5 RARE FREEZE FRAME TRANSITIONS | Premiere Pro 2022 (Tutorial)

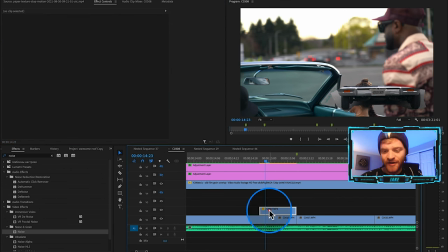[4:06]
zero i just think having these sharp edges just looks better overall so now what i'm going to do with this mask is i'm going to make a keyframe using the stopwatch icon next to mask path this is going to tell premiere pro this is how we want our mask to look at this
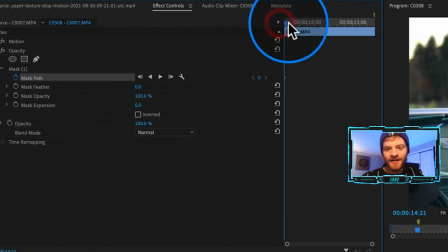[4:21]
point in time now what i'm going to do is just take this keyframe drag it to the very front i'm to go one two three frames to the right of that i'm going to make another keyframe go one more frame to the right and now with our mask selected we can adjust our
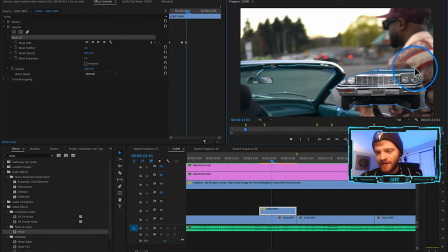[4:39]
mask so it starts to reveal more of the car underneath that's perfect right there and then what we're going to do is go about three
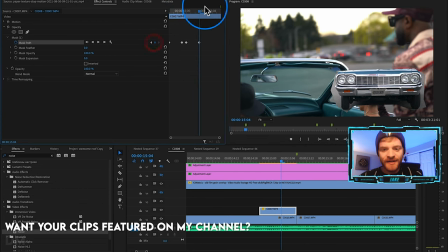[4:47]
more frames to the right one two three make another keyframe right there go one more frame to the right and we're going to click back on our mask
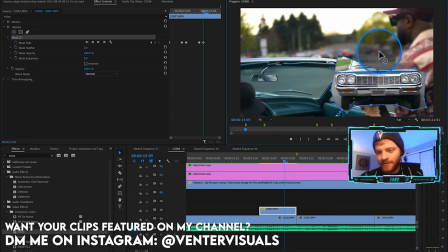[4:56]
and reveal a little bit more of this car
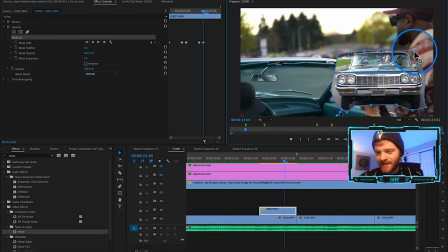[4:59]
like so just moving these points that we've created and then this is going to lead us into our
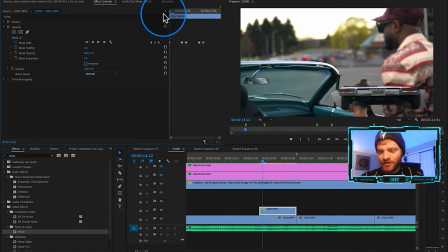[5:06]
next clip so to understand what these keyframes are doing you'll notice as I scroll over it reveals the car a little bit by little bit so
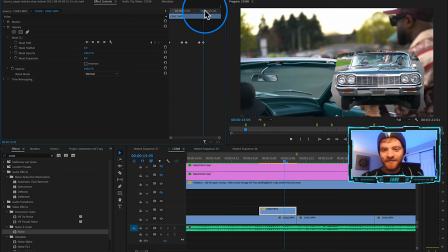[5:13]
we're basically animating the mask that's what we're doing here with each keyframe we're telling Premiere Pro to animate our mask path so now when I play this back this is what we're going to get at home like it's overloaded basis what I'm going to do from here is right click on this freeze
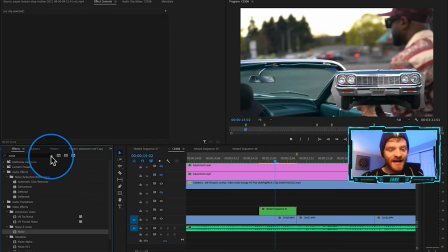[5:30]
frame and I'm going to hit nest I'm going to hit okay and now I'm just going to stylize this nested sequence a little bit by adding some Lumetri color so what I'm going to do with my Lumetri color is under my white balance under temperature I'm going to increase the temperature a little
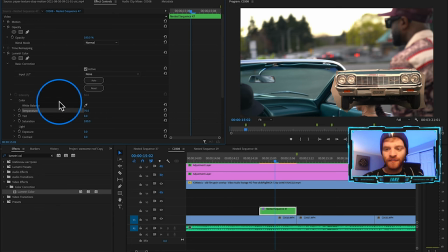[5:44]
bit to make it a little bit warmer a little bit more vintage looking. I'm going to come down here to creative. I'm going to increase the sharpen up to like 80% and then what I'm going to do is just add a little noise under my effects panel. I'm just going to type in noise and I'm going to find it under noise and grain.
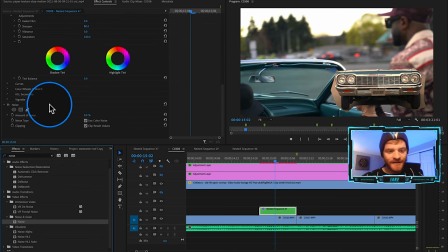[6:02]
I'm going to throw this onto my freeze frame layer as well and then from here I can increase the amount of noise.
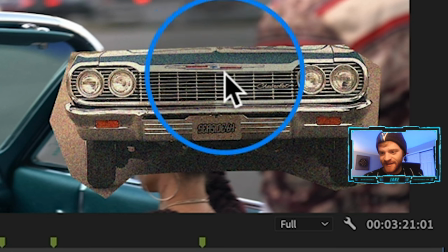[6:08]
Let's go up to like 60%. It's just going to make it look a little bit more vintagey.
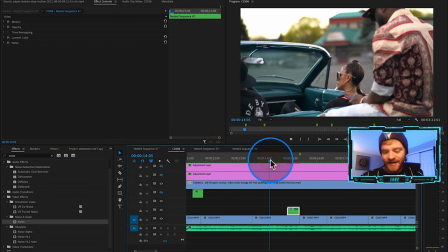[6:14]
It's going to fit the vibe a little bit more and then if I render this out by hitting I on my keyboard oh on my keyboard to set my in and out
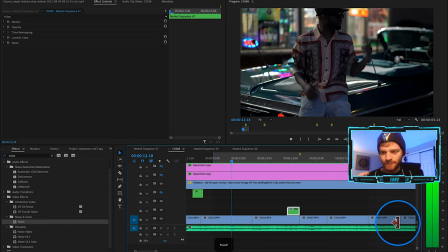[6:22]
points come up here to sequence settings render into out down a California occasion now I'm headed home like it's overloaded basis
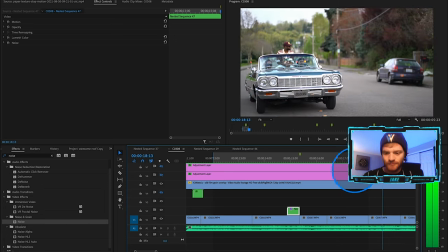[6:29]
another home I go prone both my location now I'm headed home
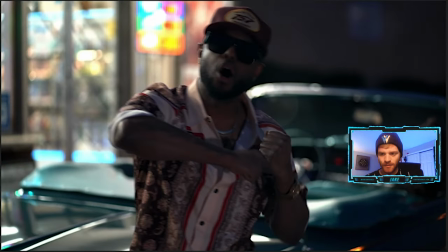[6:33]
like it's overloaded basis this next free stream
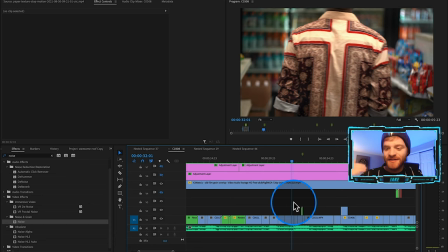[6:38]
transition is meant to hit a little bit harder so this is good for like your beat drops anytime the kick drum is hitting for this freeze frame effect we're going to be using a
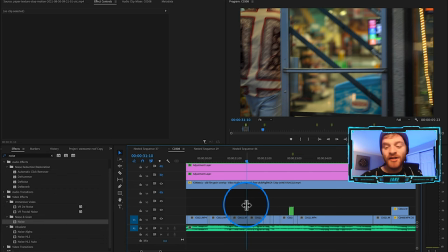[6:47]
Premiere Pro preset from my preset pack blueprints I've already created the transition so let's check it out and then we'll create it from scratch